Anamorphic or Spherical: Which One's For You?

But on the contrary if you're working on a project that needs a lot of headroom, a lot of vertical space or even if you're working on a project that you know is going to create social cuts from that where it's going to be a lot of vertical crops,
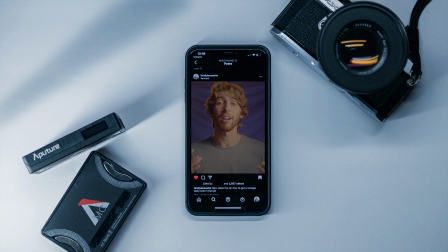4:07 then shooting with spherical may help you out because then you're not going to have such a narrow frame to crop from and you've got a lot more room when it comes to your social media cuts and a lot of diversity for different aspect ratios. So that's something to keep in mind when you're in the pre-production phase of your project planning out the lens choices whether it's spherical or anamorphic. Now another factor that may play into your decision of choosing which lens is sharpness and character. Because of the build of anamorphic lenses they have significantly more elements of glass throughout the body which gives it this very large size and by doing so you're going through more layers which means there's a lot more refraction of light and reduction of sharpness which also gives it this character that many people
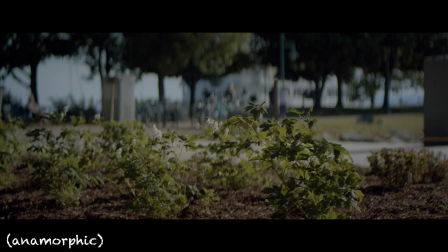4:48 desire you can see it especially when the lens is wide open at large
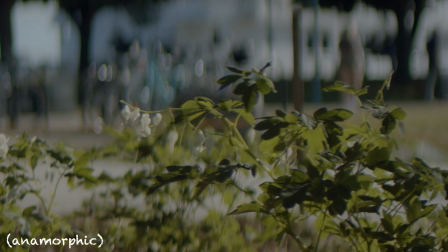4:52 apertures and on the edges especially you get this fringing and softness and
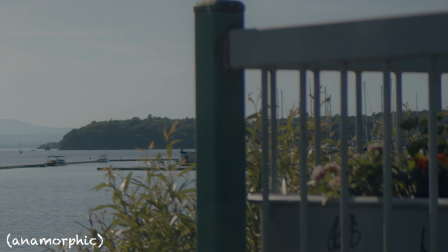4:57 chromatic aberration that isn't necessarily preferred by some but other
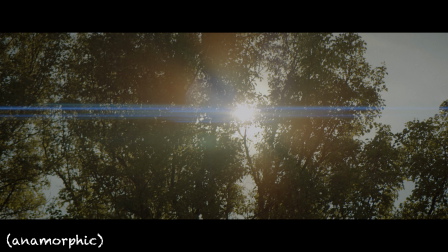5:02 people like myself love this character and just this like natural soft feel that it gives off and
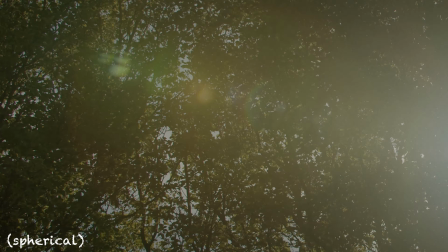5:06 then spherical lenses are going to have a lot less elements of glass throughout the body and they also tend to be a lot sharper and
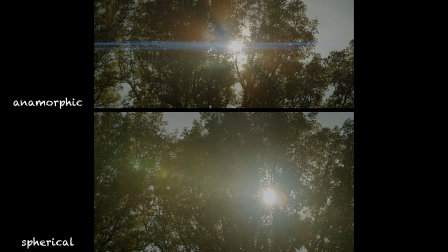5:13 more clean cut so it's important to ask yourself when going into a project if you need this clean cut sharp clinical look you might want to go for a spherical lens but if you're again like myself and you love that character and the story of course fits that natural soft look you may want to lean towards anamorphic and see if that's a good fit for you. And since we're on the character train, another cool characteristic of anamorphic lenses is in the bokeh. You can see that in the front of the element, everything looks very squished and squeezed and the bokeh resembles that.
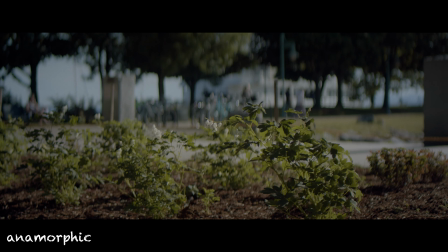5:42 You can see that any out of focus area is gonna, instead of being spherical like circles, like you would on a spherical lens,
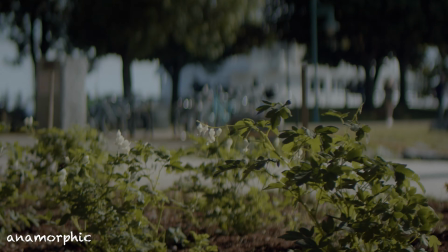5:48 you're gonna get oblong ovals and this really like cool stretched and weird squeeze softness to the bokeh.
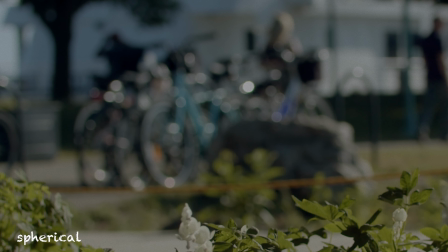5:55 So feel it out. You want cool bokeh?
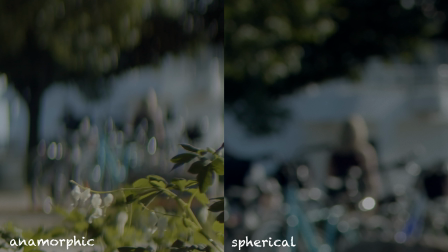5:57 Go towards anamorphic. you want round soft bokeh, a spherical lens may be the best choice because it's just going to have that classic round circle bokeh. So definitely not going to be the deciding factor when it comes to the shallow depth of field, the bokeh style shots, but something to keep in mind.
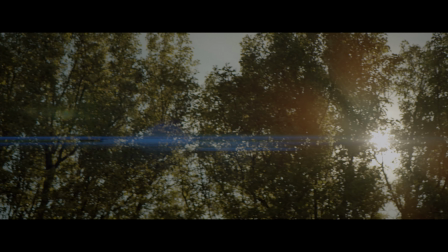6:12 Now to the infamous flaring. We all know anamorphic lenses for their ridiculously cool streaky flares. But as we've previously stated, we now know that that is not the only difference that we're going to get between anamorphic and spherical. But when it comes to these lens flares, whether it's sun hits or any other light source that's going to be hitting into the lens,
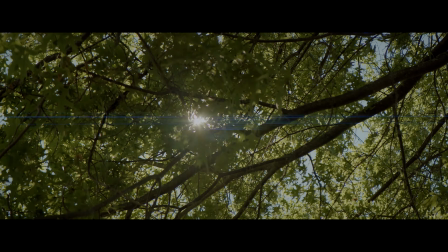6:31 anamorphic lenses are going to have that really cool street across the lens. And some lenses are going to be bluer, some are going to be a little bit warmer. It varies on the anamorphic lens that you're choosing. But the dead giveaway is that when light is hitting into the lens with a spherical lens, you're going to get this round lens flare as it goes through the elements.
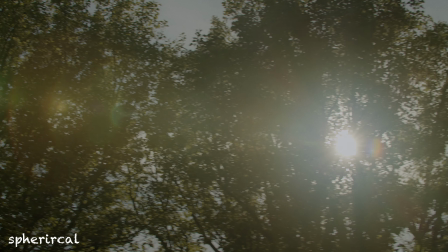6:49 And it's going to be a lot more tame. Whereas when you're hitting light into an anamorphic lens, you're going to get one,
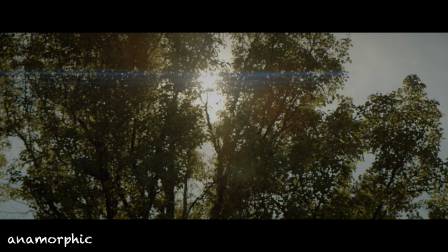6:55 that beam that's going to go across and you also see like almost oval or rectangular lens flares as the light's going to be hitting in that as you're moving the lens back and forth from the light source. So sometimes I prefer this really cool almost sci-fi anamorphic look to the lens flares but other times I really just like the natural tame softness to a spherical lens flare.
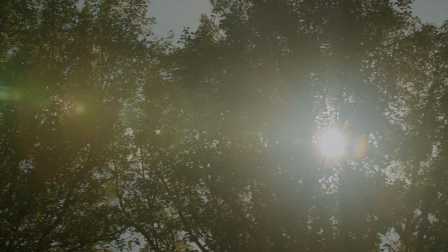7:15 Again play it out, feel it out, see what you want for your project, ask around if you're working with many people,
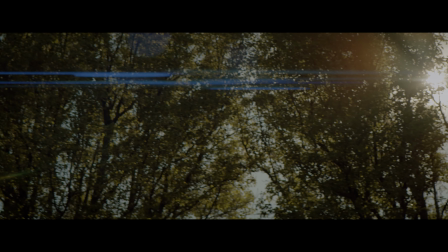7:21 come to a group decision as to like what style lens flare you want. If you've got a flare-y project, if you don't have any hard light, then just completely ignore that.
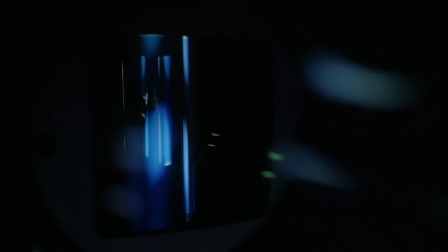7:32 So the question that started this all, anamorphic or spherical, now doesn't seem as clean, clear, and concise. There's not just one answer that I can recommend for you. It's important to ask yourself, do you want soft shots with a lot of character and cool bokeh?
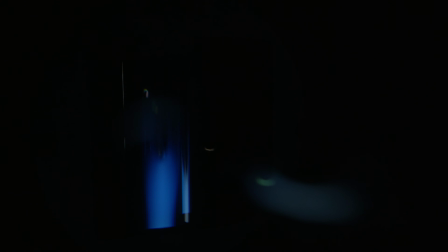7:47 Then maybe go towards the anamorphic route.